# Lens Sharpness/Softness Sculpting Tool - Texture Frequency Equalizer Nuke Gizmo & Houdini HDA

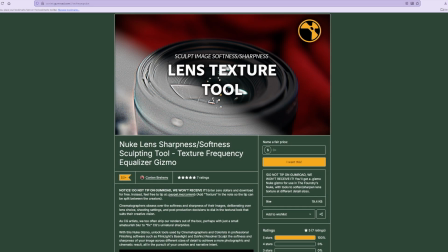(0:36)
Hi all, I'm Conlin. I'm a Houdini effects artist and Gnomon alum, and today I'm going to show you a tool that I built with my peer Gabriel Martinez for Nuke, as well as its Houdini Copernicus port that I built. This tool allows you to sculpt the look and texture of your 3D renders.
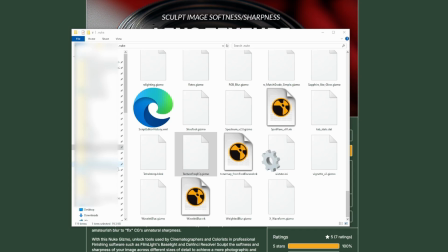(0:51)
The tool is available for free on my Gumroad page, and the Nuke version can be installed just like any other gizmo in your .nuke folder.
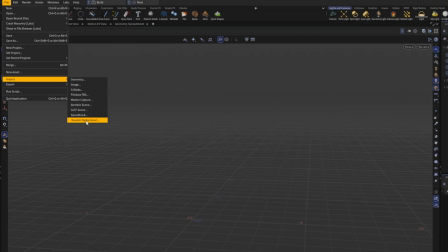(0:58)
The Houdini Copernicus version is installed just like any other HDA.
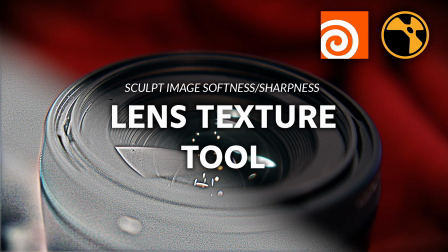(1:03)
So, what does this tool do? Lens texture is something that is very important to cinematographers.
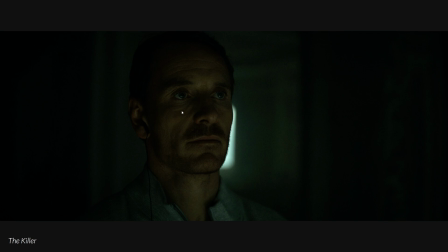(1:08)
They spend a long time deliberating over their lens choice, evaluating the way that different lenses capture the softness and sharpness of scenes.
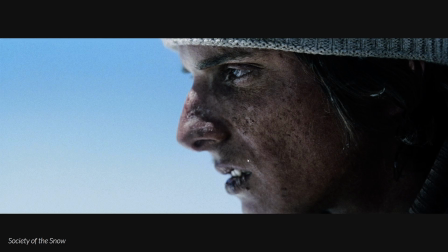(1:15)
Here are some examples of images that have some very sharp detail, which is made possible by the lens and post-production choices.
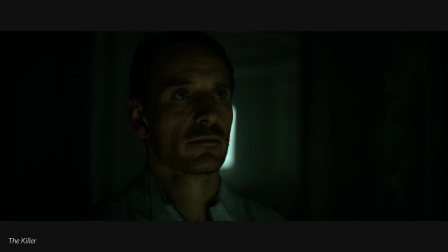(1:22)
This sharpness is a specific choice, and it was chosen to suit the narrative and the taste of the creatives involved.
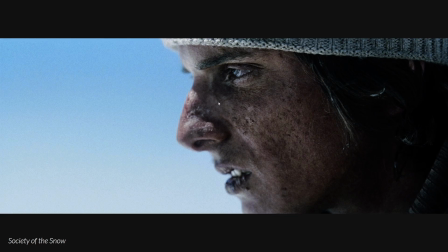(1:28)
For example, David Fincher prefers a very sharp look, and this image is from a show about survival, so the texture here really accentuates that struggle.
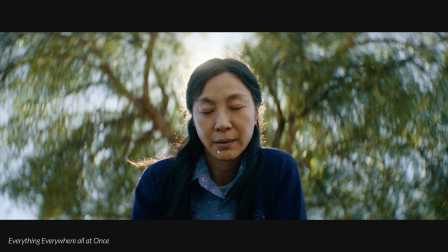(1:36)
On the other hand, sometimes a softer look is what is best suited for the image. In this case, while the background is obviously out of focus, the actress's face is in focus, yet still has a soft appearance. This is also the case in this still from Casablanca. In both of these images, the softness is what best suits the creative intent.
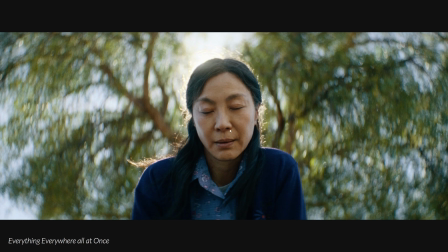(1:52)
In this case, Evelyn is a little bit disoriented, so this softness makes sense.
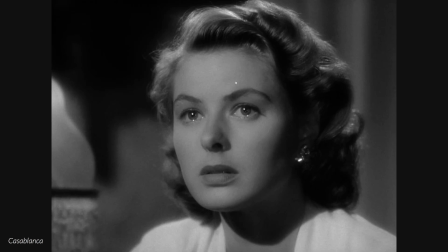(1:56)
And in this case, although it's a little bit of a more legacy approach, they wanted to make the actress's features appear very soft to accentuate her beauty.
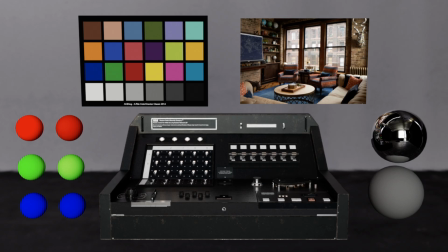(2:04)
In CG, we too often disregard the idea of lens texture. While cinematographers are making very intentional, creative choices around it, we're not really thinking about it at all.
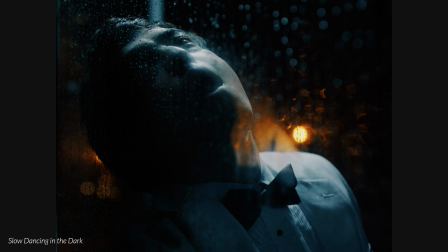(2:13)
Ignoring lens texture is actually a big mistake, as it's an extremely powerful tool. Aside from the broader aesthetic look that it can impart upon our images, such as the overall sharpness or softness, used spatially, it can actually make the image more readable and draw the viewer to what we want them to see.
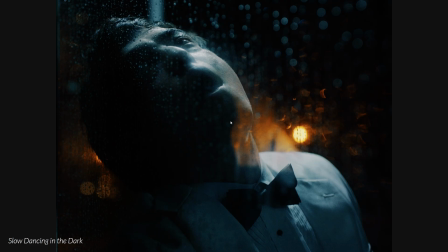(2:29)
In this case, when our eye lands close to the middle of the image, attracted by these contrast points, the general softness of these larger areas, bordered by a little bit of this sharper side, draws our eye up through the softness towards the sharpest point of the image where his eye is.
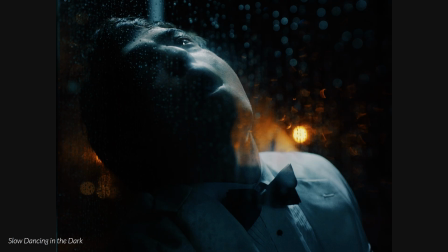(2:43)
This is where we are intended to look, so the softness and sharpness of the image is drawing our eye towards the intended focal point.
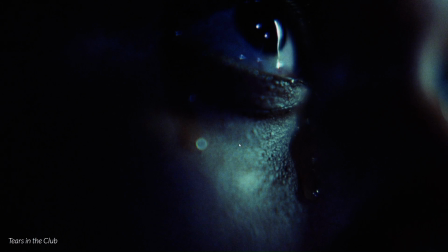(2:50)
This is the same case for this image, where our eye lands kind of broadly near the middle and is kind of propelled through the distinction between larger soft areas and then a little bit of sharpness all the way to the sharp edge at the top here,
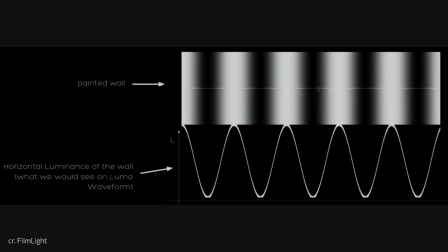(3:02)
which is our focal point once again. So how can we define or characterize the sharpness and softness of an image? If we imagine a painted wall with alternating black and white stripes in a wave pattern,
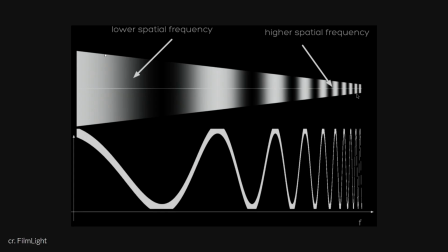(3:12)
and we thought about viewing this wall from a slanted angle so that we can see larger shapes towards us that get smaller and smaller as it recedes into the distance, we can think about this in terms of a low frequency on the left closer area and a high frequency on the right further area.
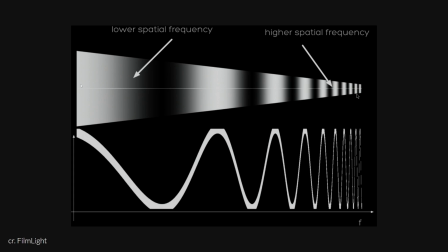(3:27)
Frequency is all about the size of shapes. So in this case, since the area that is closer to us has these larger waves that get smaller as they get further into the distance, we can think about this image as going from a low frequency to a high frequency as we go to the right. If we photograph this slanted wall with the camera, it wouldn't actually look like this. In fact, it would look more like this image on the left. And what's the difference here? We can see this wave, it goes from lower frequency to higher frequency. But the difference is the contrast.
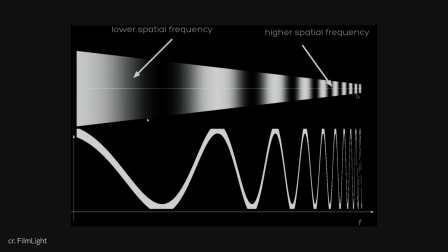(3:54)
In this image, we can see that it goes from white to black to white to black to white to black, and it does this in lower frequency waves all of the way to a higher frequency shape. In this image, which closer represents what it would look like if a camera shot this wall, we can see that it goes from white to black to white to black, but then we can actually see it gets slightly less black, slightly less white, slightly less black, slightly less white. So what's happening here? As the shape is getting smaller and smaller, the black to white transition is getting reduced in contrast. It's getting kind of blurry and soft. We can plot this reduction in contrast where up here would be a region of high contrast and down here means low contrast. And we can see as we go from the left to the right, which is to say, as we go from low frequency to high frequency, our contrast line stays strong until we get to a certain point where the contrast lowers and lowers as the frequency increases.